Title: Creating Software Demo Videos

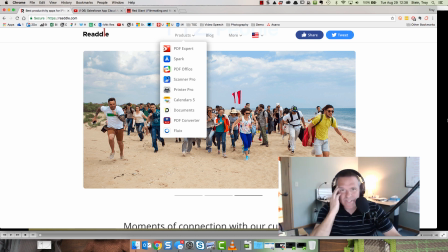0:00 Hey everybody, it's Troy Slyne. I've been working with software demos for about the last 15 years.
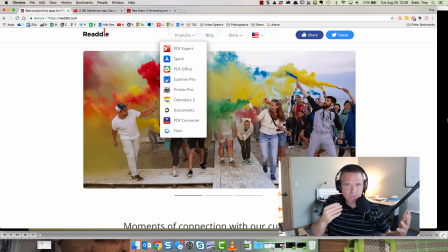0:04 Made quite a few myself and had the opportunity because of our customers to look at some really good ones and some ones that could use a little bit of help.
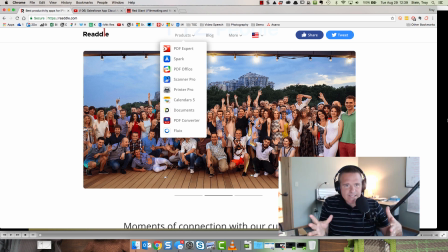0:10 I wanted to share some of these insights by looking at three demos today.
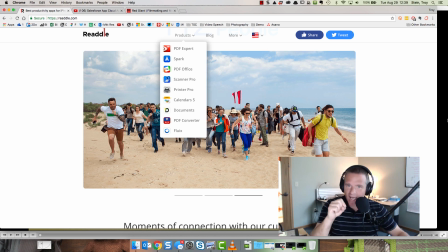0:15 One from a company called Readdle, one from Salesforce and one from Red Giant.
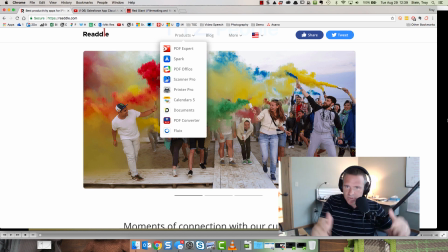0:21 They run the spectrum from simple to really rich and dynamic.
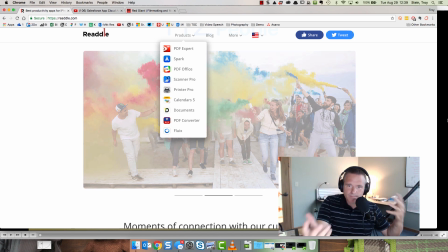0:26 Some are probably done within the morning.
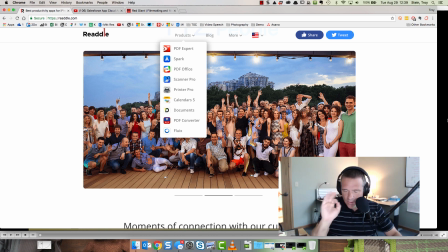0:30 Some are probably weeks of development, but I think we can learn a little bit about music, about scripting, about simplicity,
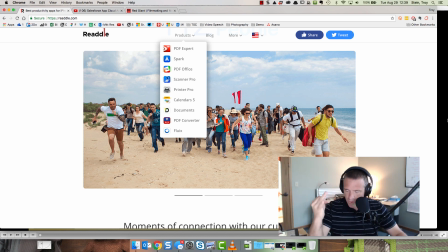0:37 about motion, about stories, humor, et cetera. So let's jump into it.
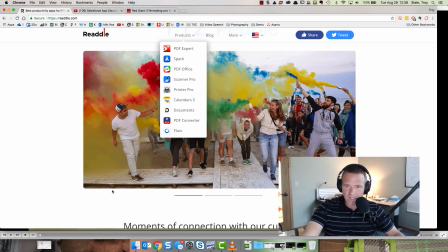0:42 The first one from this company called Readle, they make an application called PDF Expert.
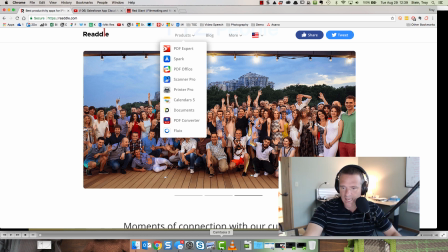0:49 And I got this one from their mobile app. So let's jump over to it.
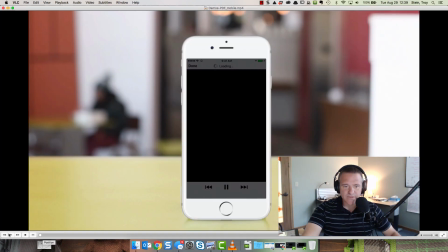0:54 I'm going to watch the 40 seconds of it with you, and then we're going to break it down.
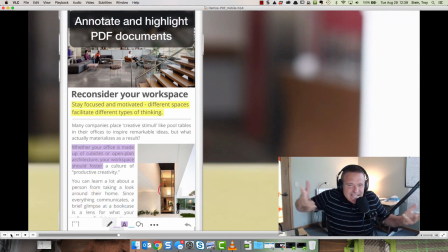1:01 Okay, first, nice music. Simple, it's light, it's easy, it's feeling when you're listening to this like, I can do this, right?
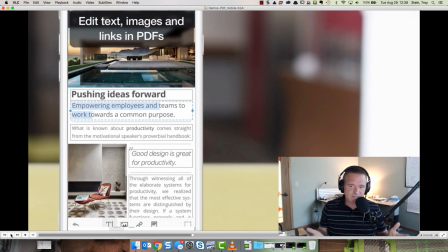1:09 This is kind of happy, easygoing, which means that the application must be happy and easygoing.
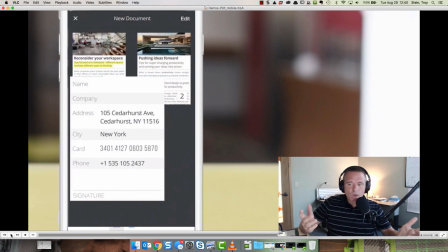1:14 Obviously, there's no voiceover. There's no voiceover necessary. If they want to tell you something, they're going to put it in a little bit of text in the video itself.
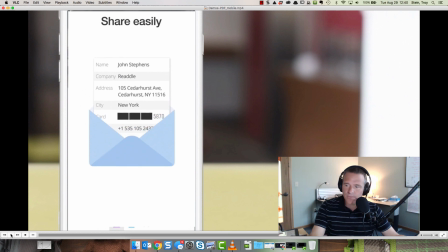1:22 When they get to the end, they put a little bit of logo. They put their call to action and they're done, right?
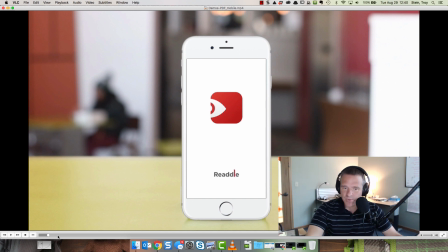1:29 So not overly complicated, simple, right? Logo at the beginning, they animate it on.
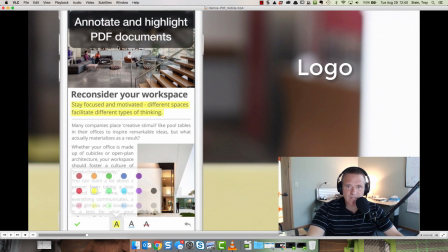1:36 They then show you the application, any of the text is up here at the top. If they wanted to tighten this maybe a little bit, I confess the first couple times I watched this through, I didn't actually see the text at the top. So they may want to bring it down in the frame and or gray out or
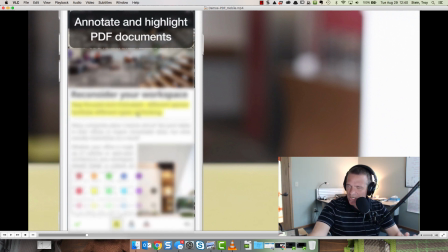1:52 somehow kind of fuzz out this just for a second so you can draw attention to it at the beginning.
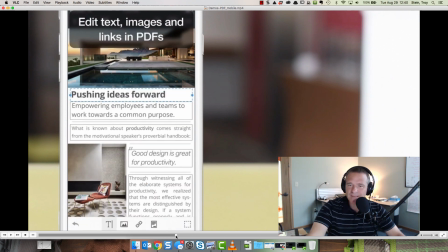1:57 They also do a pretty good job of keeping things relatively simple in the UI. This has a little bit more than I might like, but it's still relatively simple when they move on even further.
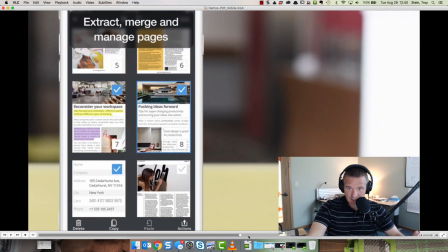2:08 This is great. And what I also like here is this.
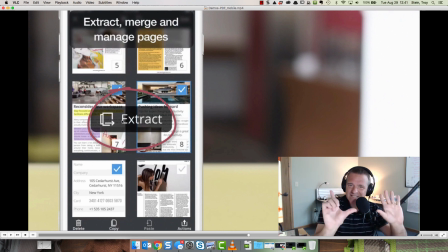2:12 When they get to the point of hitting this key message, which is, I can extract stuff.
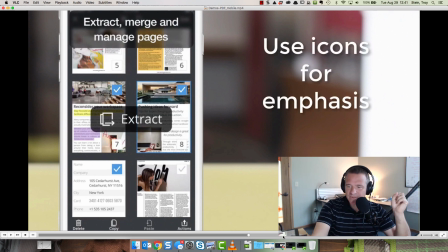2:17 They actually add a little logo on top of it, so they're hitting that message one more time.
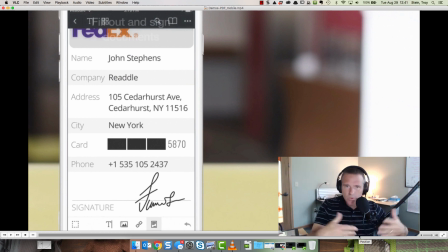2:23 There's no story in this video, it's just showing features, but they do a really good job of saying, I'm gonna show you a couple things, I'm gonna put a little bit of text on here to make sense of it to you,
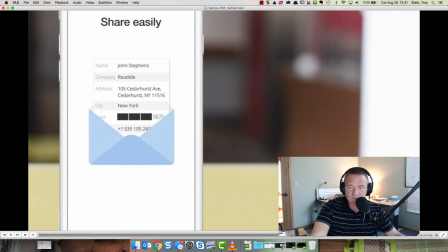2:33 I'm gonna make it feel light, I'm gonna make it feel easy, 20, 30 seconds in, we're out, we're done, here's the logo, and here's my call to action, go get it.
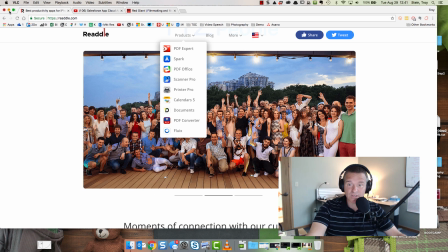2:41 Not a bad start. In fact, it's really very good. The next one from Salesforce.
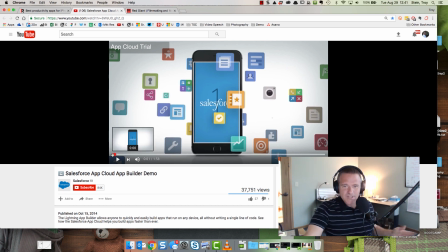2:46 These guys have obviously, being who they are, they probably have a little bit better budget, but they still pull off a pretty good one.
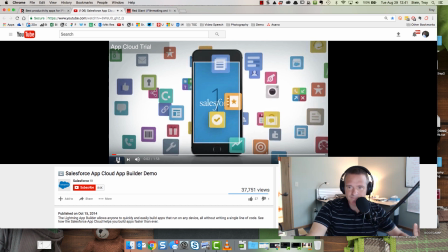2:53 And let me show you just about the first 10, 15 seconds of this.
The Salesforce One Lightning App Builder makes it easy for...
Okay, you can already tell the difference in the mood, right? This music is a little bit...
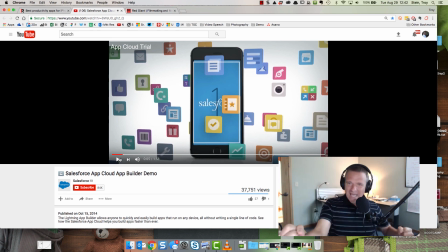3:09 I just got a bit of a base to it, and I think it's trying to sound impactful. And you better hope that your application actually meets that message.
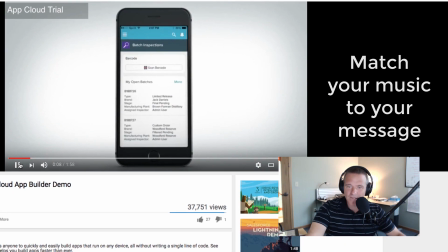3:18 So match your music to your message. And I think what they're trying to say is, dang, man, anybody could do this.
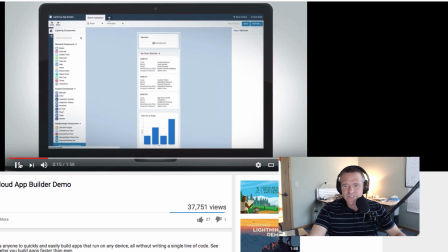3:24 This is easy. I got this. So they're kind of showing a little bit more energy to it. They're also adding energy to it with some of their zooms.
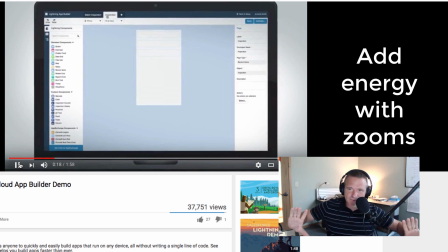3:32 You see as they're zooming in here on all of these different screens, they're doing these slow zooms.
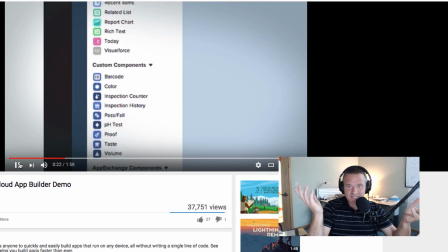3:37 Just perfect. Just as I say, slow zoom, they do a fast zoom.
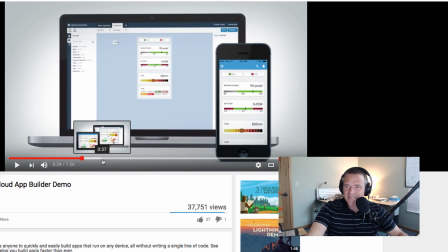3:41 But they're also keeping the UI relatively simple and that's pretty helpful for folks so that they don't feel overwhelmed, okay? Slight motion, simple UI. This one also doesn't have a story, which is fine, right?